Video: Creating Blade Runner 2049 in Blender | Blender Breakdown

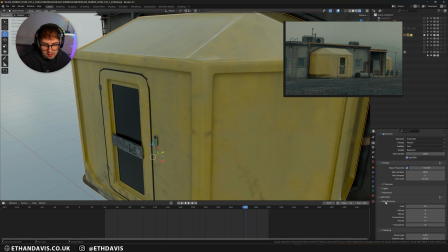(21:04)
I've got simplify on at the moment, so if you go to the render tab, you can go down to simplify and limit how big your textures are. Now I think this is an 8K image on here,
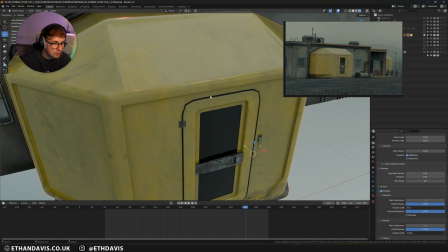(21:18)
but just for viewport performance I just set it to super low, but you can get an idea, and you can also see the final render of how
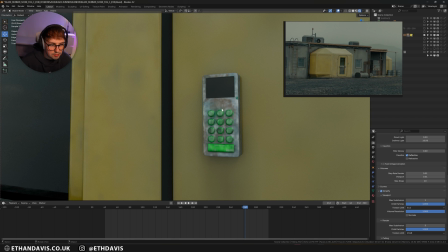(21:27)
everything looked. Obviously some of the things didn't need to be that detailed.
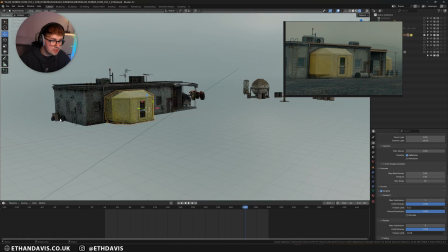(21:33)
If the camera's here, like this keypad does not have to be the greatest thing in the world,
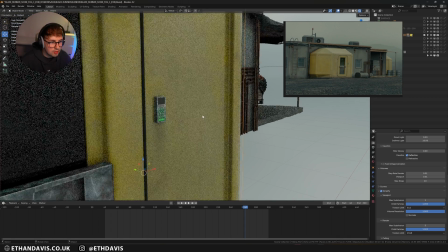(21:39)
so that's why it really isn't that detailed.
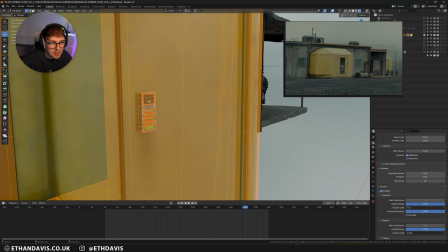(21:43)
And if I go into the mesh, you can see it's not detailed at all, but from camera view it works.
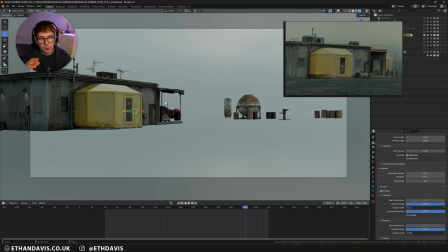(21:49)
So I think once you know your camera angle and you know your animation, that really allows you to sort of be very performance based in how you model and how you texture. I think that was a good thing for this animation. And I've never done like a really big animation like this.
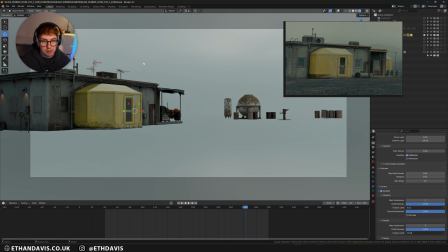(22:07)
Obviously I've done a car animation, which was actually featured on the Blender showreel. Here's a little clip.
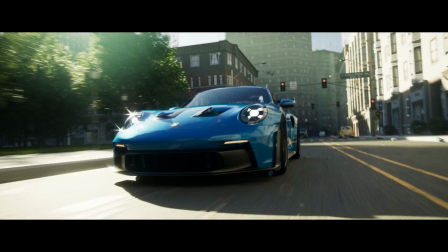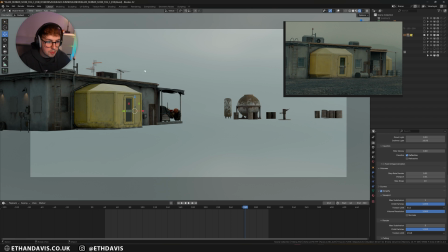(22:20)
But other than that, this was my first time.
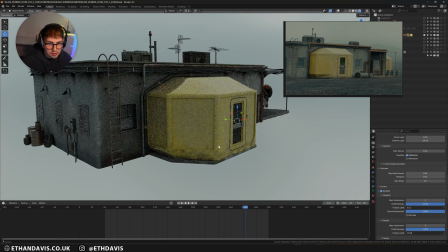(22:24)
So anyway, how I went about modeling this was I added in a human about 5'6"
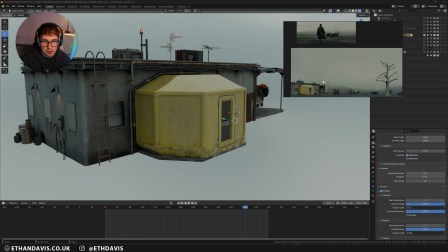(22:31)
or something, and I had a picture of Ryan Gosling like this.
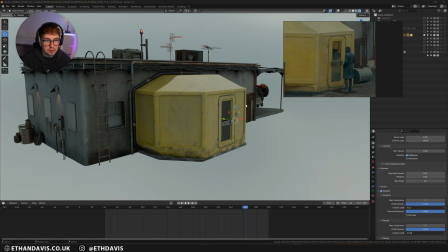(22:38)
So I basically made this building and made sure that my human matched where Ryan's head was, and that's how I could tell the scale, and that's how I did everything.
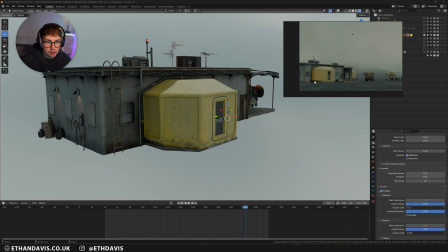(22:48)
So going off this yellow building, I was able to then determine how big this side was and how big this side was. Now obviously maybe this could have been a little bit further left, maybe this could have been a little bit further right,
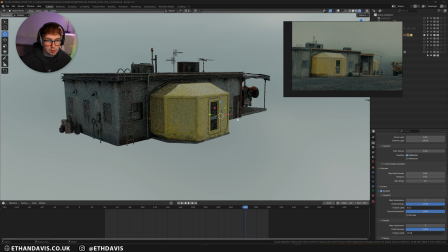(23:05)
but I think in general it all looks pretty accurate to this.
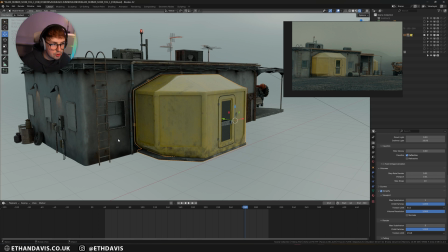(23:09)
And then from there I needed to model this building, which was super simple.
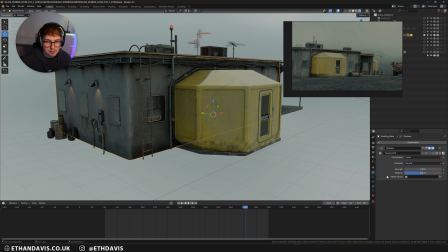(23:15)
I did end up using a displace modifier on it as well, so it's super high detailed, and then I used a displace modifier on it so that I could get like really nice sort of warping effect of the concrete, as if it's like, I don't know, just not perfect essentially. And then I textured all the detail in.
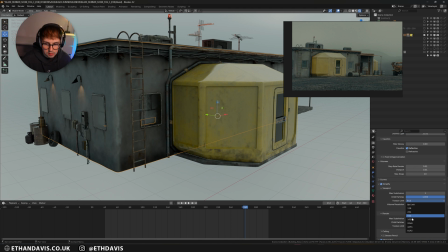(23:34)
I mean, let's turn simplify off just so we can have a look at all these textures in their full glory.
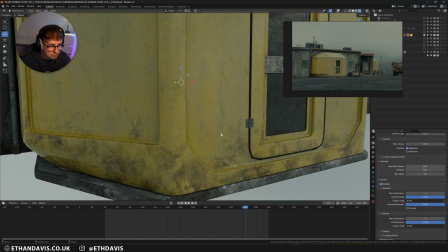(23:42)
So now we can see like how textured everything is from camera view,
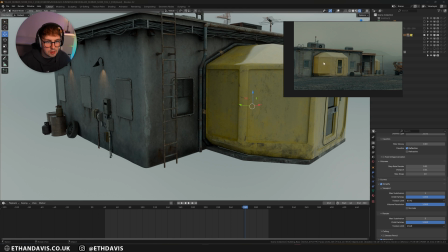(23:47)
and you can see the texturing that I've done to make this part of the wall look very accurate to this part of the wall.
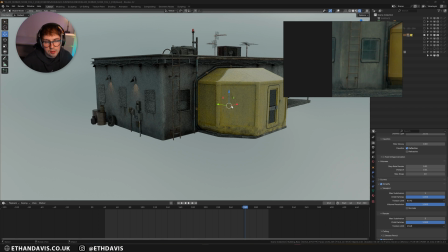(23:55)
And yeah, it was just a case of, does it look right compared to that part, and just getting a sense of scale for everything.
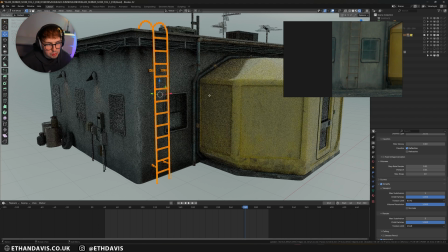(24:05)
So everything is super simple modeling. Nothing really was difficult, if I'm honest.
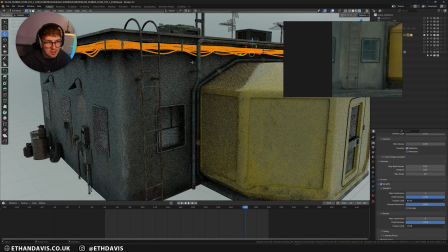(24:12)
I think the only thing that was time consuming is these cables. So I did that with a curve modifier.
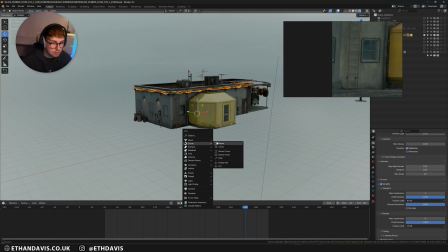(24:19)
So I went Bezier curve,
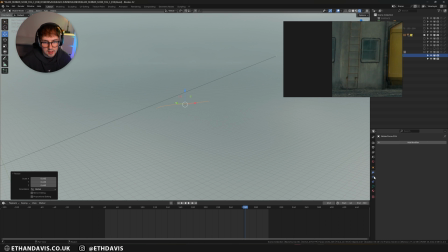(24:22)
and if I go over to that, you can then change the extrusion of it. Sorry, not the extrusion, the depth, and then you can create a cable.
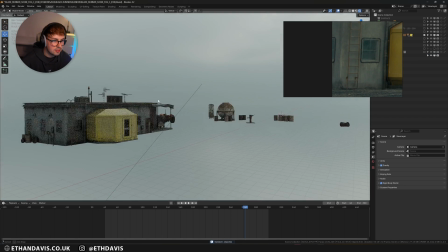(24:32)
And I just went in and hand placed each of these cables,
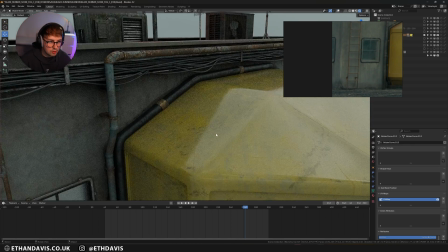(24:38)
and something that I did to make it look a little bit more real was to, let me just grab that point,
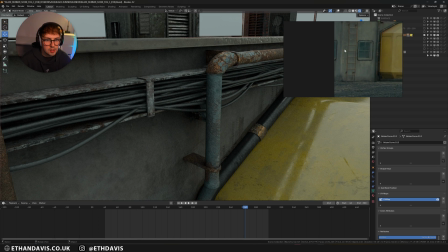(24:44)
is to have them squeeze between these bars. Now the reference doesn't have that, I don't think.
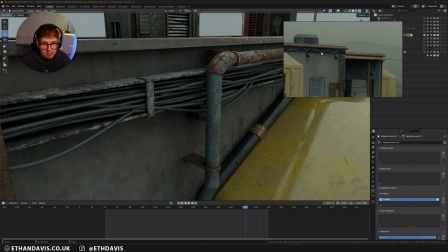(24:51)
I can't see it like squeezing them in,
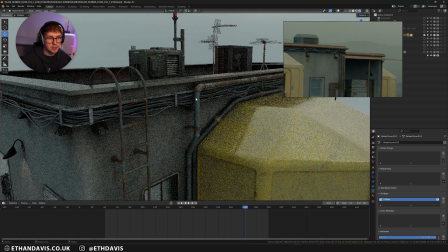(24:54)
but I wanted it to be like very believable that something was pushing these cables in and keeping them all nice and tidy essentially,
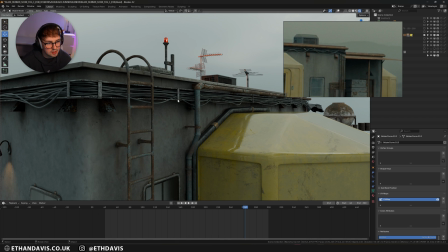(25:02)
which is why I've got them all coming in, and then I've got some dangling coming in and then dangling again as if like they've got loose over time.